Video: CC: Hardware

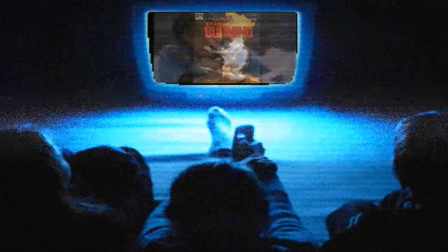Welcome to Cynical Celluloid, the post-apocalyptic video store at the end of the world.
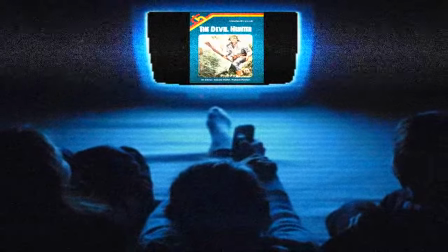This episode we're digging through the radioactive dirt to uncover a deadly remnant of a devastating war in a world laid to waste.
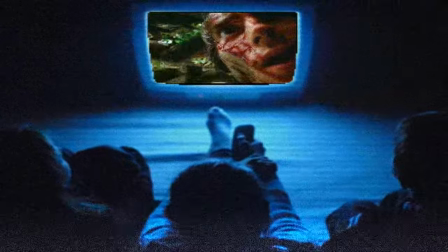Life, death and the sleaziest society imaginable. In Richard Stanley's Hardware.
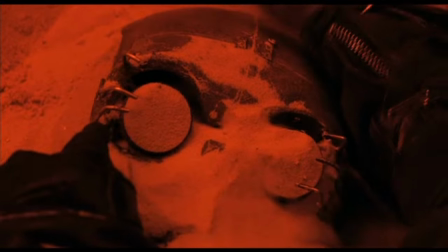A scavenger on the hunt for scrap to sell uncovers the remains of a serious looking robot buried in the highly radioactive wasteland.
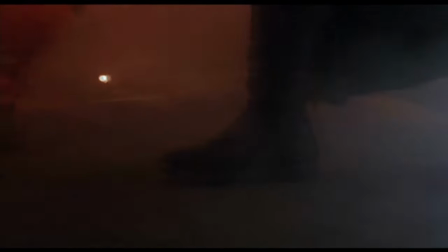Returning to the poverty Ravage City, he sells the remains to Moses Baxter, who gifts them to his artist's girlfriend.
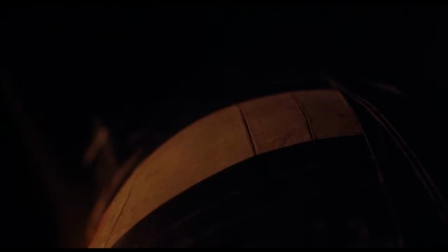Fascinated by the curious artifact, she works on the dismembered robot, not realising that it's not as dead as it may seem.
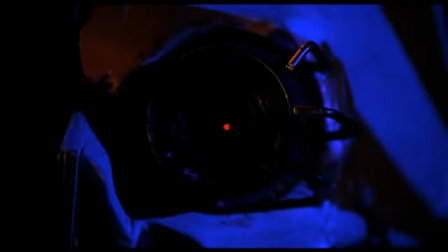That's until it manages to rebuild itself, going on a murderous rampage and unleashing its lustful desire to kill.
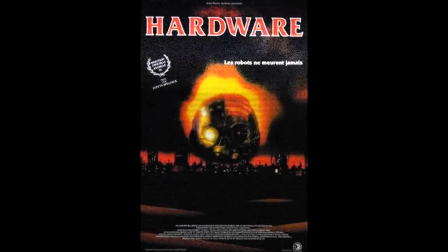If there's one thing that Richard Stanley does well, it's world building.
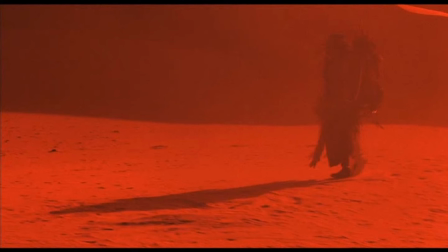From the opening we're dropped into the middle of a radiation-soaked desert, less Mad Max and more Strontium Dog,
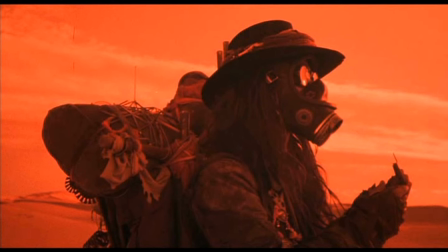and into this brutal landscape we join a lone wanderer who finds the remains of an android.
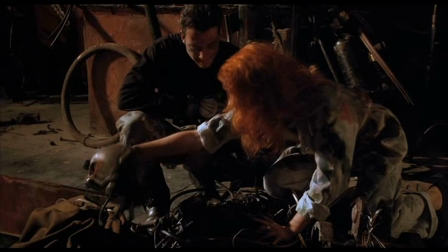Moe and his friend Shades buy the robot parts and head to see Moe's girlfriend.
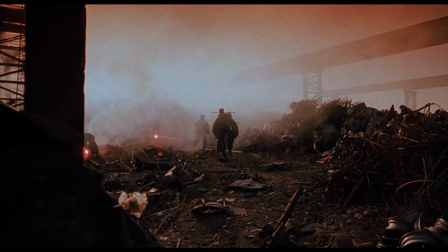This takes us for a few minutes of setting the scene for the populated part of the world, and it's quite the journey.
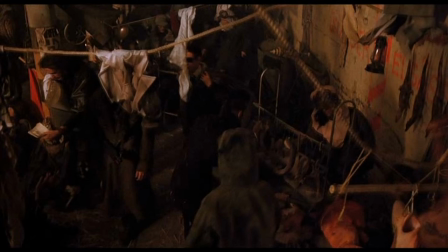There's squalor, violence, poverty, and a narrow path of survival even in what remains of the cities.
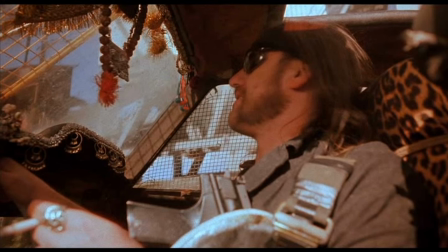Even those who have something, don't have much. A taxi driver, played by Motorhead's Lemmy, and yeah there's quite a bit of that in this movie, laments the increase of violence from just being knuckle dusters and clubs to the uses of guns,
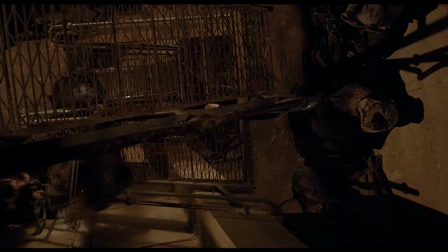in what is an amusingly British perspective, and the homeless populate the corridors and stairwells of the dilapidated apartment buildings.
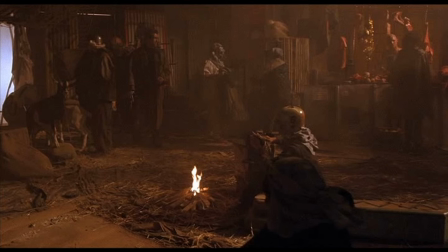All of this, along with the dialogue about how poisonous the world is paints a much wider picture than even the highly uncomfortable visuals give us.
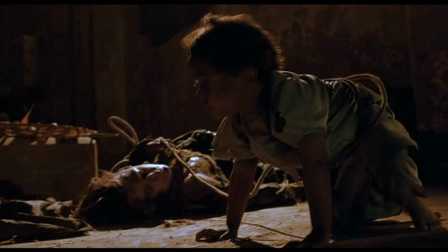In one moment, a child is seen tethered to its mother, who is either unconscious or dead. And this is at the nice end of town. Of course, that's relative.
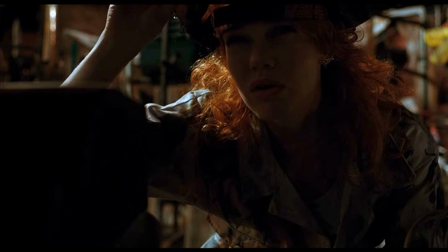Though Jill, Mo's girlfriend, has more than most of the unfortunates just outside her door, her apartment is a dystopian hellscape in its own right.
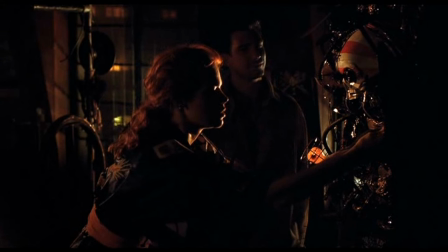Grimy neon colour saturates the place in contrast with the deep shadows. It's like a burned down Las Vegas that had a junkyard explode in it. It's a place of work, a home and a refuge where the only comfort is the industrial blast door that's the only way in.
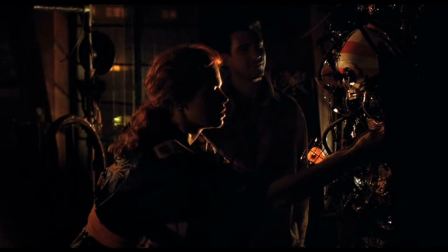Well, except the vicarious way through the window. Now this is the thing.
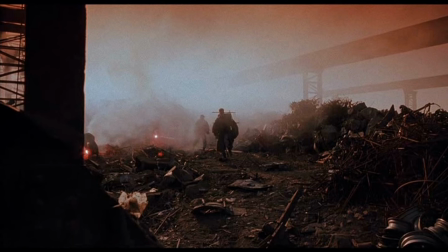This world that we've spent so much time setting up is great, but we don't now spend much time in it outside of this introduction. Why is this? Well, this is all part of the big picture and hardware is more of a microcosm story. Much like how George and Mary use the zombie apocalypse as a way to examine and drive the characters,
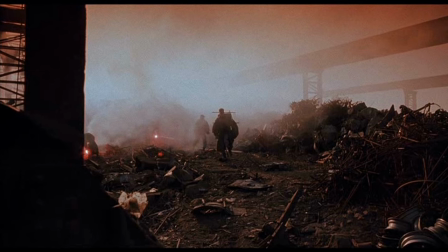Stanley gives us this good reason for why their story is set over 50% in one small apartment. And this is vital considering the budget that he had. It was rather tight. Most estimates are around the £1 million mark or about $1.5 million I think at the time. This is comparable to Zardoz, though I'm not entirely sure if that includes the effects of inflation. It's also significantly less than the $6.5 million budget of Terminator or the $11 million budget of Alien.
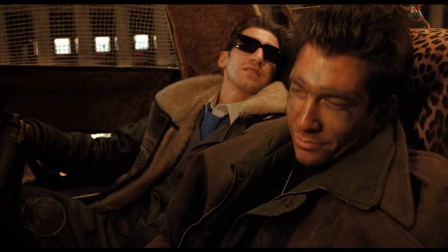So there's necessarily a very efficient use of the outside world footage before we get to the meat and potatoes of the story.
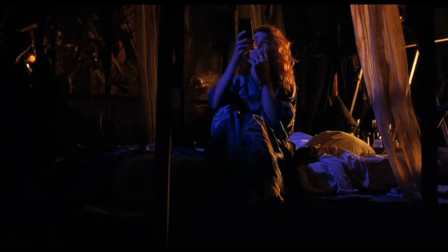Between Hardware and Dust Devil, it's clear that, again, like George Romero, his filmmaking is somewhat pragmatic.
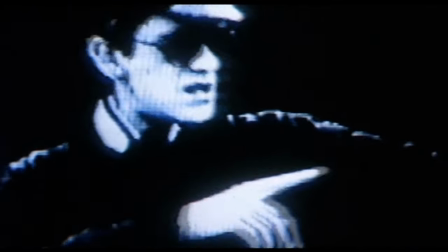It changes due to the circumstances. In this case, largely the budget.
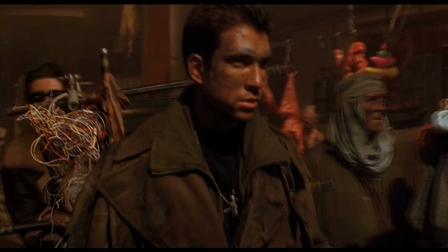Given what the main part of the film is, it's sometimes the case that the world building slows everything down quite a bit,
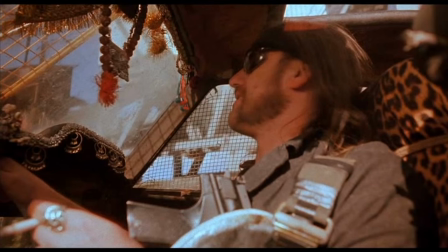maybe even too much, be it Lemmy's muting on the upscaling of violence, or Iggy Pop's wild radio rants. When it happens, everything stalls as we sort of rubberneck at the madness of this corrupted world.